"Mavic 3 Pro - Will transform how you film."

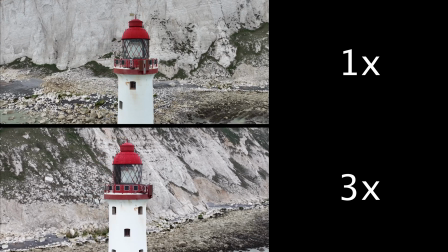249s
So in this example, I'm doing another orbit of the subjects. And obviously, in the three times example, I'm flying further away in order to keep that subject the same size.
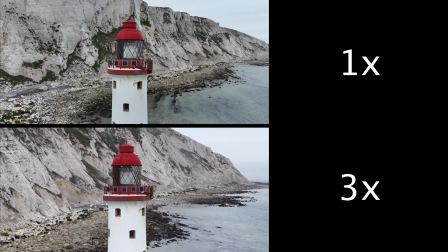258s
And the thing that's interesting here is there are two things that are interesting. First of all, the reveal of that cliff end or cliff head down here seems less rotational.
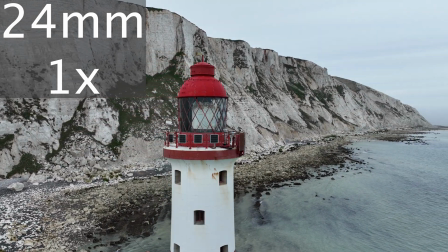267s
It doesn't feel like you're flying around the lighthouse. It just feels more like a reveal.
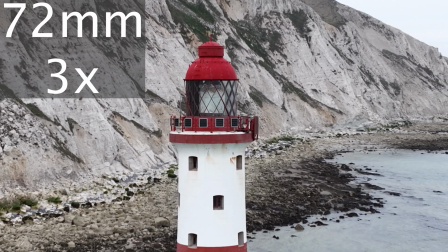274s
It's just not so much focus on I'm flying around a lighthouse. It's about I'm revealing something in the distance. And the second thing that's become apparent at this point to me is that the footage you get with the three times camera just seems less droney. That's really interesting because when you fly these things day in day out, and a lot of you probably agree, and you watch things on television, documentaries, films, programs, you can spot drone footage from a mile away. You'll always know that that's drone footage, that's drone footage, because there's a certain look that that kind of footage has. But with the footage you can obtain with a 50 60 70 millimeter equivalent lens you don't really feel like you're looking at drone footage anymore it just looks more immersive more dramatic and more of a story and that's quite interesting because it just opens up new avenues with what you can do with
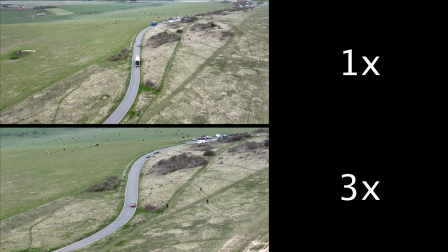320s
drones so the following is another classic sort of roads with a car driving down it to maybe lead you into the scene and then you're
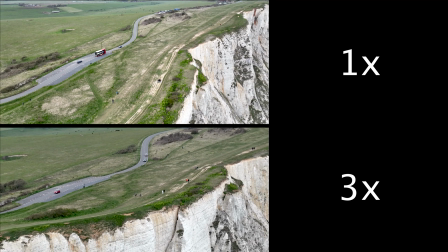329s
flying out and opening the scene up and just revealing the location this is the classic thing we've seen on films and documentaries all over the place but if
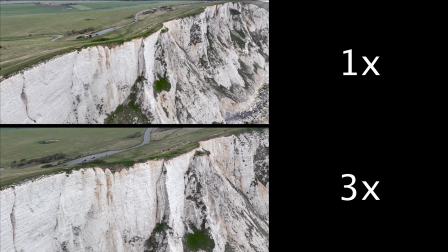337s
you look at the three times example you just get more focus kept on that road so if you're trying to keep attention on a car maybe driving to the distance or
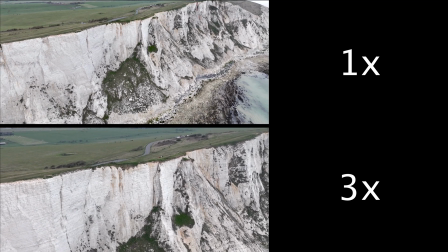346s
whatever whilst revealing the location that allows you to achieve that without kind of opening things up too much and detracting away from
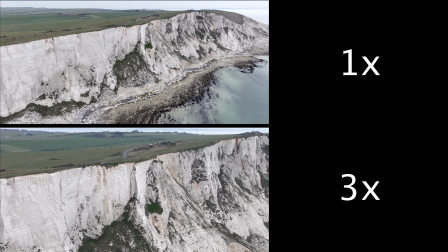354s
part of the story which might be that car so you're kind of keeping attention on that so the next clip, if you were filming people on top of the cliffs,
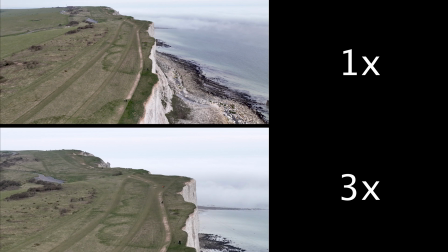365s
the way that the three times lens reveals the scene keeps attention on that clifftop a little bit longer than the one times.
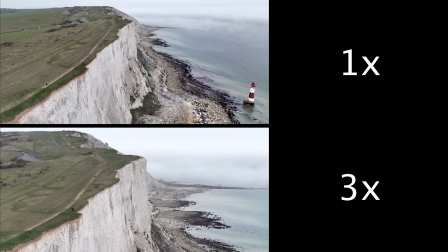372s
Now on the other hand the one times does allow you to reveal
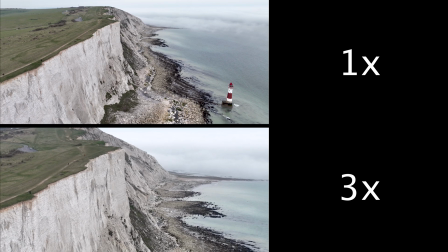377s
the surrounding area and the lighthouse quicker so it's debatable which one's better.
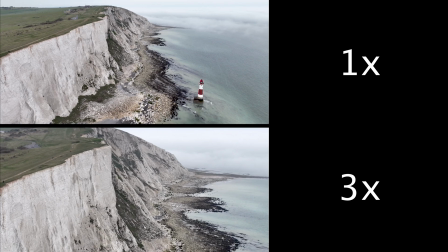382s
I mean in some cases a wider camera is obviously better. It's better at showing the scene and just showing a nice wide view. So now Now that I've created footage with the Hasselblad 24mm and the pretend 3x camera that we'd have available on the Mavic 3 Pro, I'm going to show you how back-to-back those scenes would look and what the different feels would be like. So have a look at this.
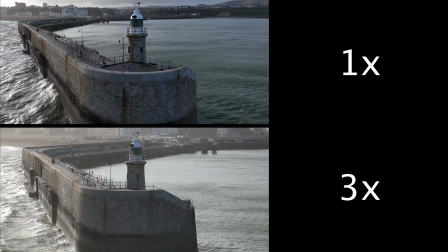402s
So going to another location, this is a pier with a lighthouse at the end and I've filmed this in a manner that the lighthouse is the same size in both clips,
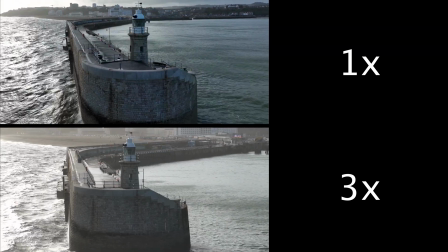412s
but one is three times and one is the 24mm one times. And you can see what difference this makes.
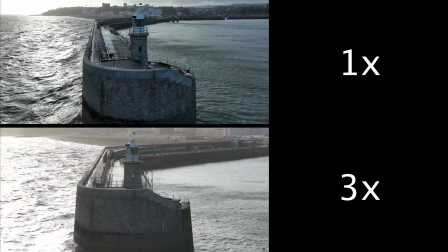418s
The focus in the one times is basically you've got a pier and a seaside town.
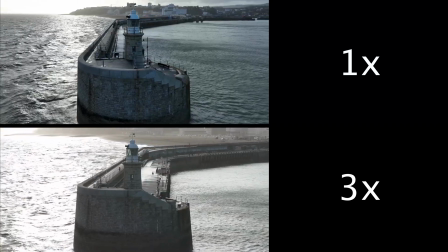423s
In the second footage, you can see you're basically just telling a story of a pier.
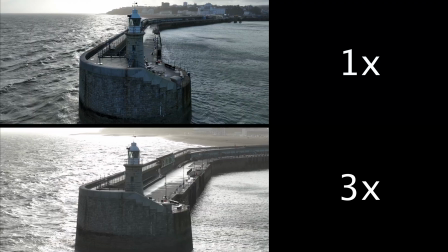428s
And a lot of features of that pier are just brought forward a lot. So you've got that sign, Folkestone, basically the town where this was filmed.
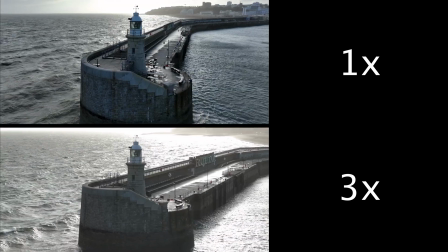437s
It's just more relevant and a lot more clearer. If people were walking down this, they would be clearer.
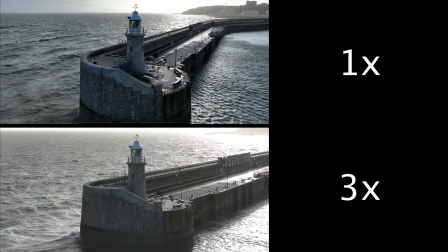442s
So this is more of a story of a pier as opposed to a pier in a town. And that's the difference between those two lenses in this case.
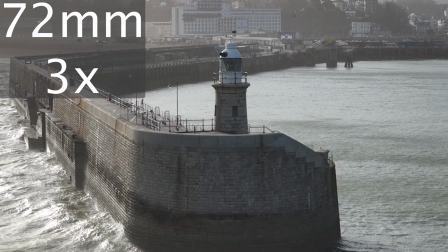449s
The other thing you notice with this kind of shot is the parallax effect. So you get a lot more parallax with the three times.
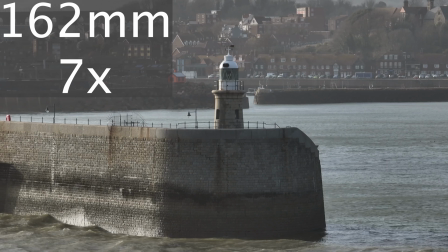456s
You'd expect that. You'd get even more with the seven times. But if that's an effect you want, then the three times will open that up to you.
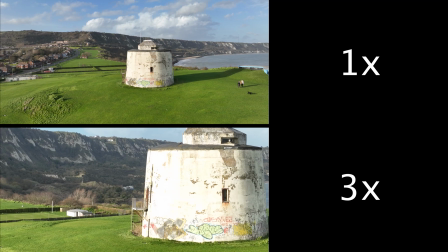465s
With this example of this tower and a kind of reveal shot,
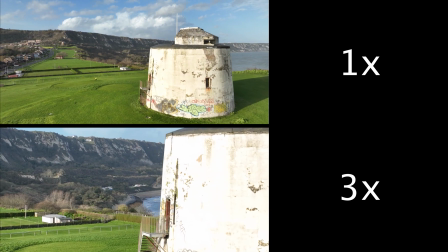469s
again, as with the lighthouse earlier, you can kind of create this reveal without it looking like a drone flying around it.
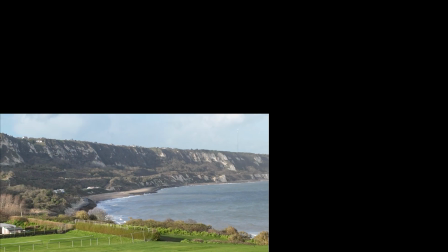476s
It just feels more almost like a camera zooming in or it doesn't feel like you're flying.
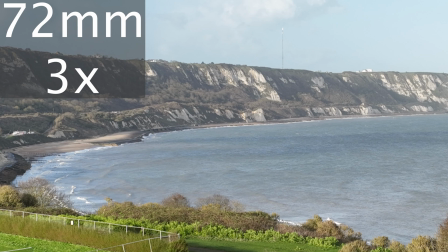482s
It just feels like the camera is just naturally moving and transporting you through the scene. It's very hard to explain it, but you can kind of see the difference that it makes.
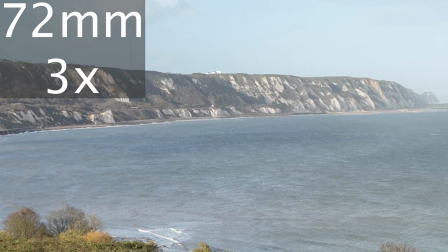489s
It just doesn't look like drone footage. That's all I can say. It just that sort of focal length doesn't look like drone footage.